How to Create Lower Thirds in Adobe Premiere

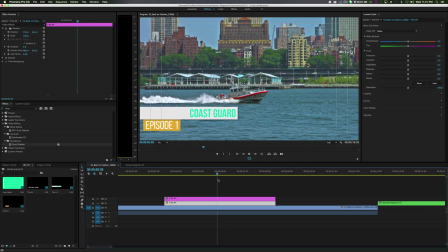741s
Then what we'll do next is once it stops, we can key Episode 1 right here and then move back in time a little bit to about right here and then move it up on the Y-axis under this layer.
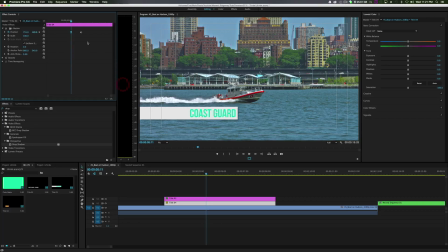758s
So right-click this keyframe, ease out, and right-click this keyframe, ease in.
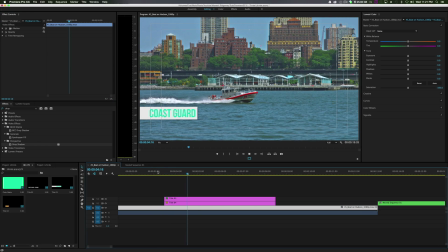764s
So what we're going to have is this. One more little trick before we fix this. This layer needs to appear in the timeline after this one has covered it up. So we'll move it over, start it right here, and then this is what we're going to get. So play it.
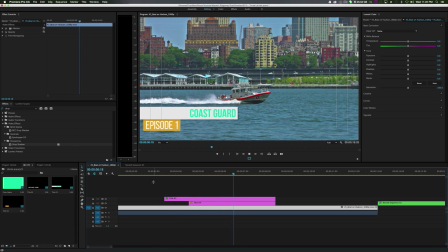782s
Coast Guard comes out. Episode 1. Really, really cool. What you can do a little bit further down on the timeline, I think, would make it a little nicer. Have it sit a little longer. Let it go out. Episode 1.
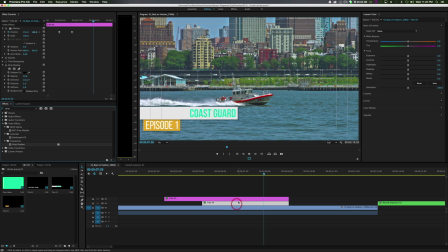798s
Then take the drop shadow, drop it on our bottom layer, just to give it a little depth. And boom. Coast Guard. Episode 1. All made within Premiere.
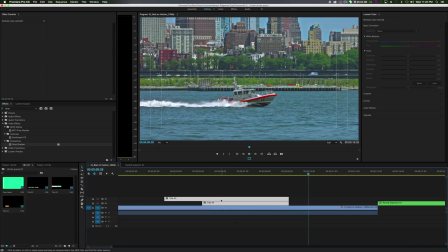810s
And what we'll do, just like last time, is highlight both of these, do nested sequence. Let's call it L3 for lower third. Dash number 1. Very fancy technical name to make you look really professional.
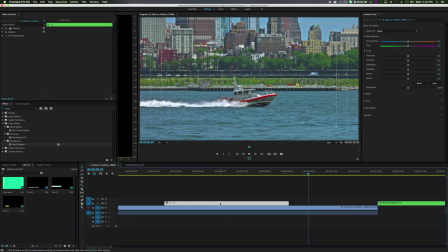826s
Then what we can do is option click this to drag another layer out of the same thing. Right click, speed and duration, reverse the speed. Grab it, put it about right here, and we should have ourselves a fancy
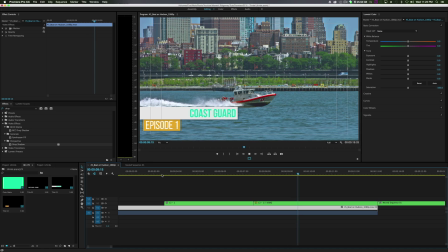845s
opening lower third.
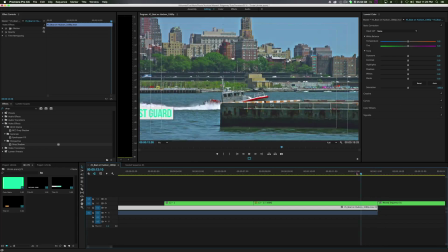849s
And that actually worked out really great because it's matching up to this right here.
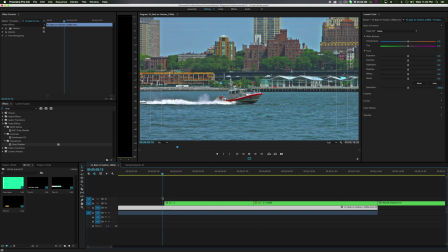856s
Lucky footage. And I love happy accidents. So, yeah, that's about it, guys.
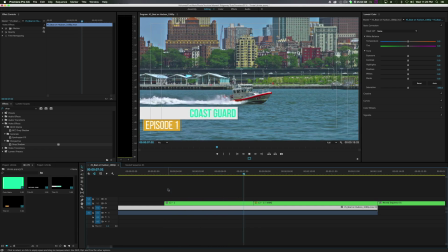862s
Some quick and easy styled lower thirds for Premiere. These always look nice, always look great. And what else you can do is actually go in here and pick a color from your background. So what we could do is actually pick this red right here from the boat.
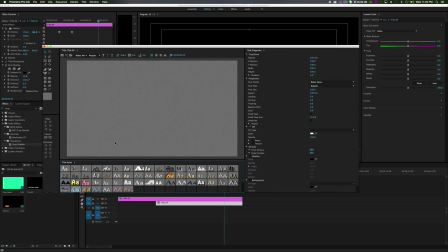878s
So what we can do is go into title number 4. Grab our rectangle in the background and just make it a red.
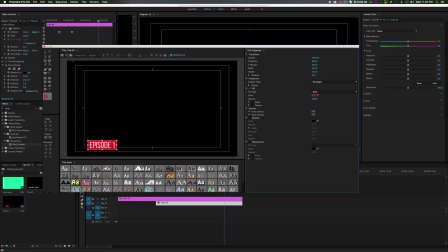887s
Not the exact red, but close enough. So go back to our normal sequence.
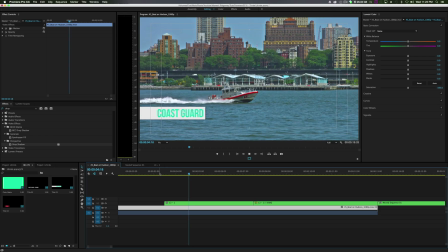894s
And how cool is that? Go in, edit the nested sequence to have a little bit of different color.
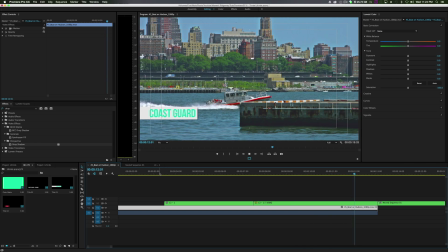900s
orange worked, red works because it matches the boat. But yeah. And then we have our other lower thirds that we made before.
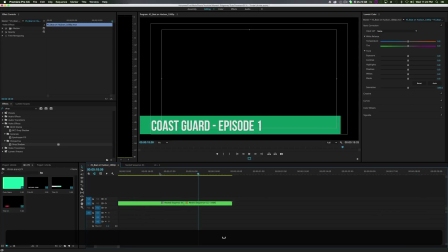908s
So there's two different ways to make some lower thirds for Premiere. There's tons of different ways to do this.
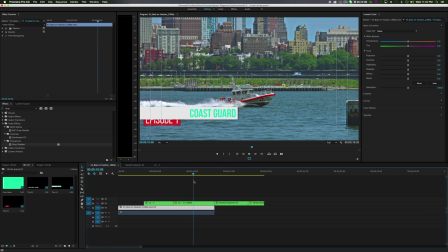914s
Feel free to experiment and find your own. But overall, I hope this helped. So I'm Max. Please like and subscribe. And feel free to leave a comment and tell me what you think. But I really hope this helps.
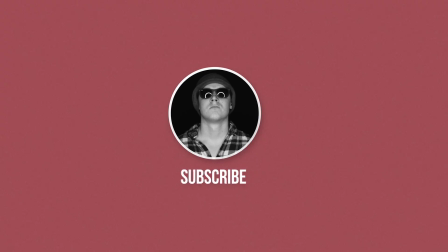925s
And thanks, guys. And till next time. Peace.